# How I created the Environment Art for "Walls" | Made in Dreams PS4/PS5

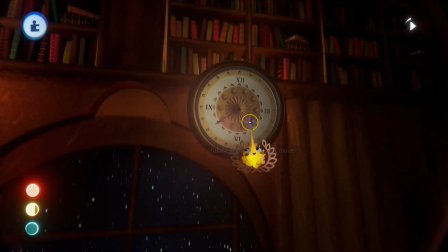I think it fits pretty well into the scene, and since I already made such a detailed quality clock, I was like, why not using that?
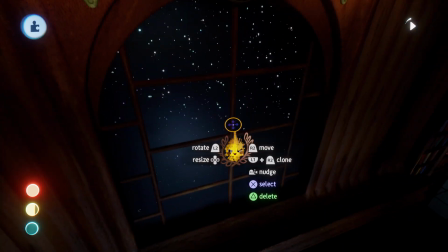Since the scene also featured a clock.
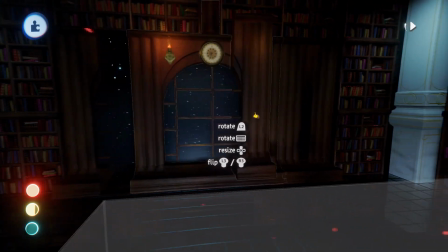And this is actually quite funny because here you can see this is just a cut out part from the original asset,
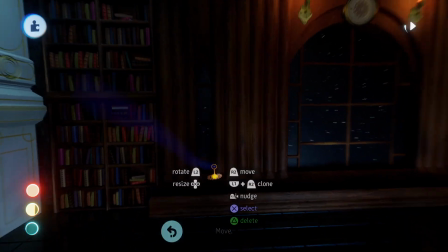and I used it in a way to create a small window here as well,
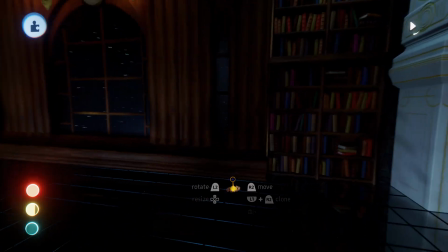and just to, you know, finish off this wall in a nice way. I think it all fits together pretty well.
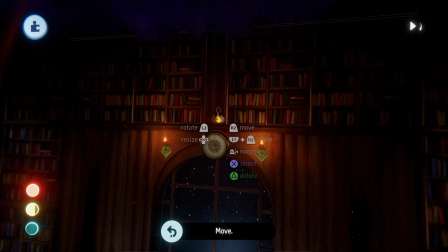Here we also have an interesting kind of, you know, cut between those bookshelves that I used here,
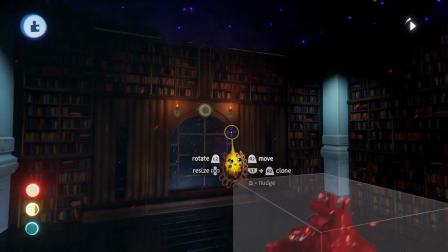which I think all looks pretty good together, like pretty natural, pretty organic in a way.
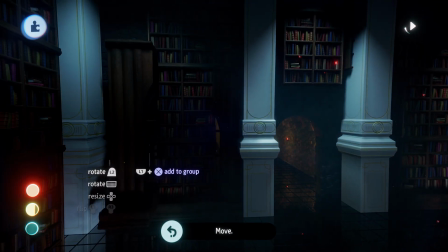And on the other side I also used these again, and a bit of a different piece, or just in a different way as well.
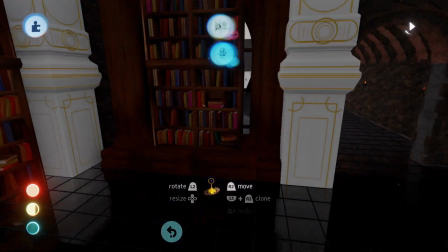Here I just cut out the ground pieces so they all fit together quite well.
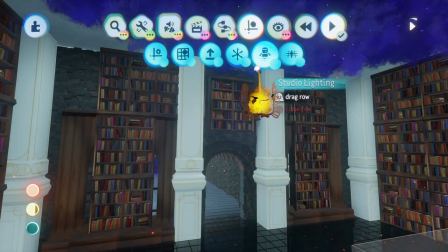And here we have one interesting kind of bookshelf on the top of this gate,
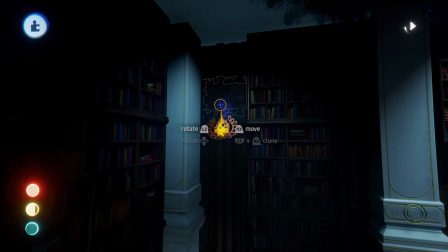which also looks interesting, I think. Here we have again these walls,
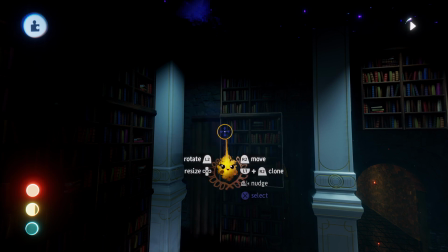which in this color and with the lighting also make the whole scene look, I don't know, it gives it a little bit, you know, of this realistic touch,
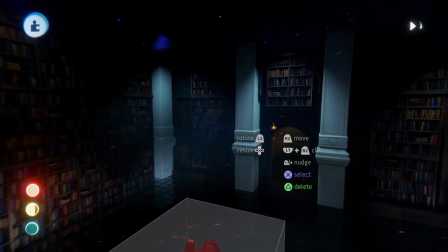and just shows you that there's actually a wall behind it as well, which is a nice little detail, I think, as well.
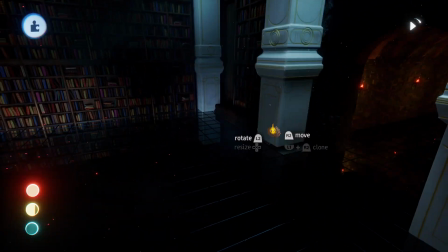And then we also obviously have those pillars,
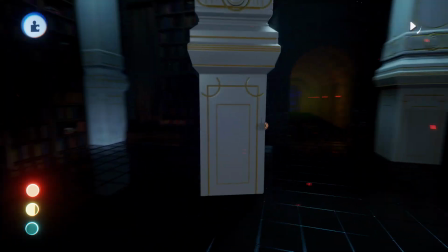which are created mainly in a gold and white shape, which looks, in my opinion, very
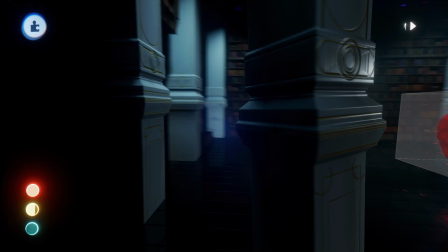almost rich. I actually made just two sides of that, which is quite interesting, because with those pillars, and
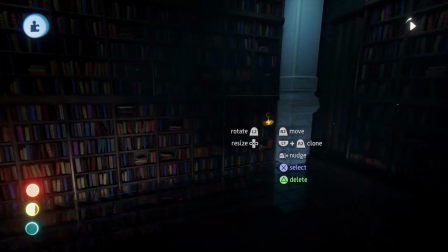you obviously only see two sides, as you see, like when they're in the corners you just see two sides,
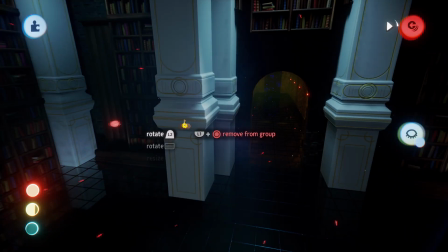and here they're actually cloned within each other, because it was quite the work.
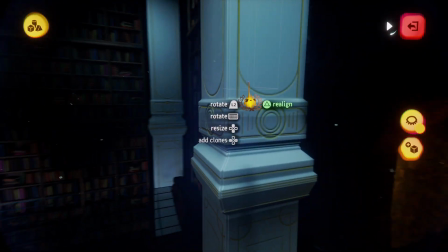I needed to, you know, get these shapes that I cut it with and put it on the pretty much same spot on the other side again
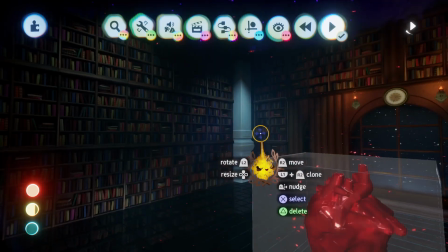to make it look all the same. And yeah, now let's come to the heart.
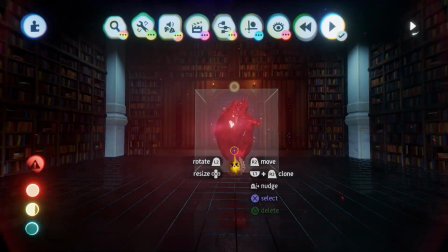The heart is actually, oh my god, that was the most difficult sculpt, one of the most difficult sculpts that I've ever done.
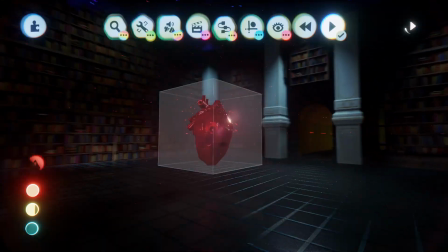very hard. So I tried to reach the whole low poly style here.
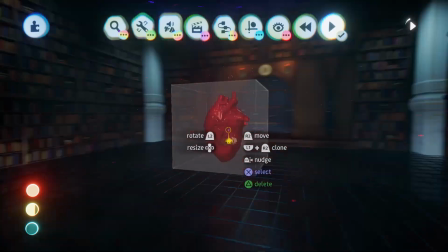The whole shape of a realistic heart is just so complex, so it's just not easy.
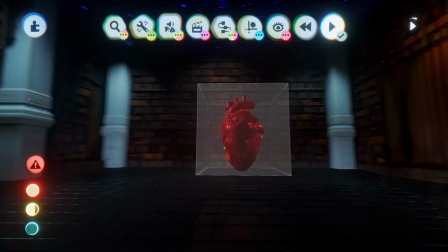It's not an easy task to do. This took a while, and it's still not perfect, but I think the shape is actually quite nice now.
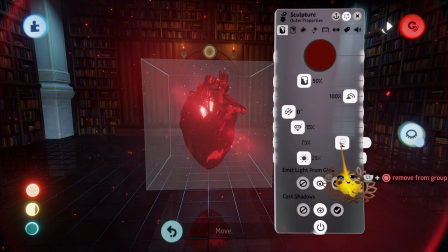Here you can also see I used a bit of metallic on it, which also makes it look quite interesting,
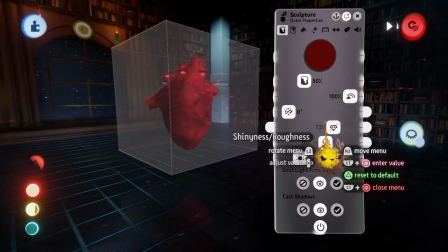a bit of shiny, even though putting roughness on it also makes it look very interesting.
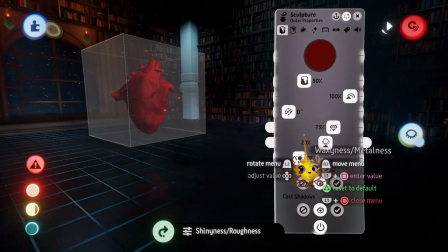But I thought, fitting to the scene and the style, I thought making it, you know, shiny looks actually quite cool.
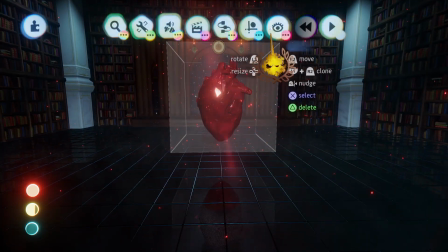And now you see how it's beating and all that stuff. And how did I do that?
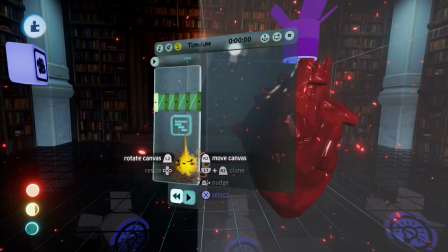I mainly made just one timeline, and then we have the first keyframe,
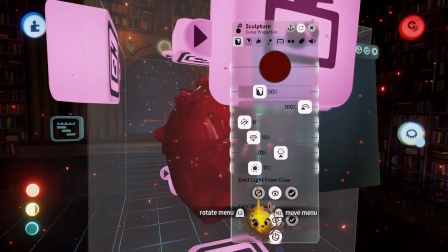and in the second keyframe I pretty much just scaled it up, put the glow up, and you know, just made some changes to it.
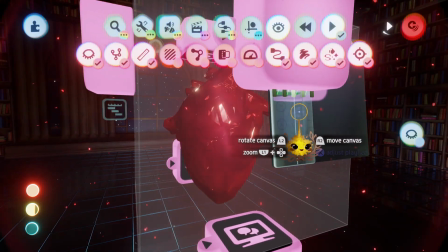And then you can see how when we let it play, it just repeats those two keyframes all over again in a different way.
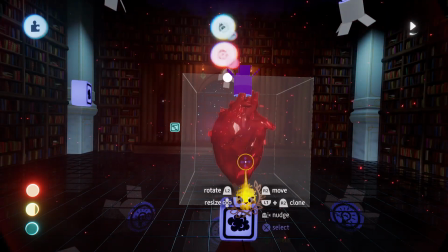And the cool thing is, the beating of the heart also, it just beats to the beat of the song,
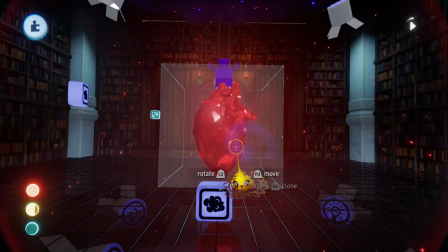which is so cool for actually syncing, you know, the visuals with the song as well.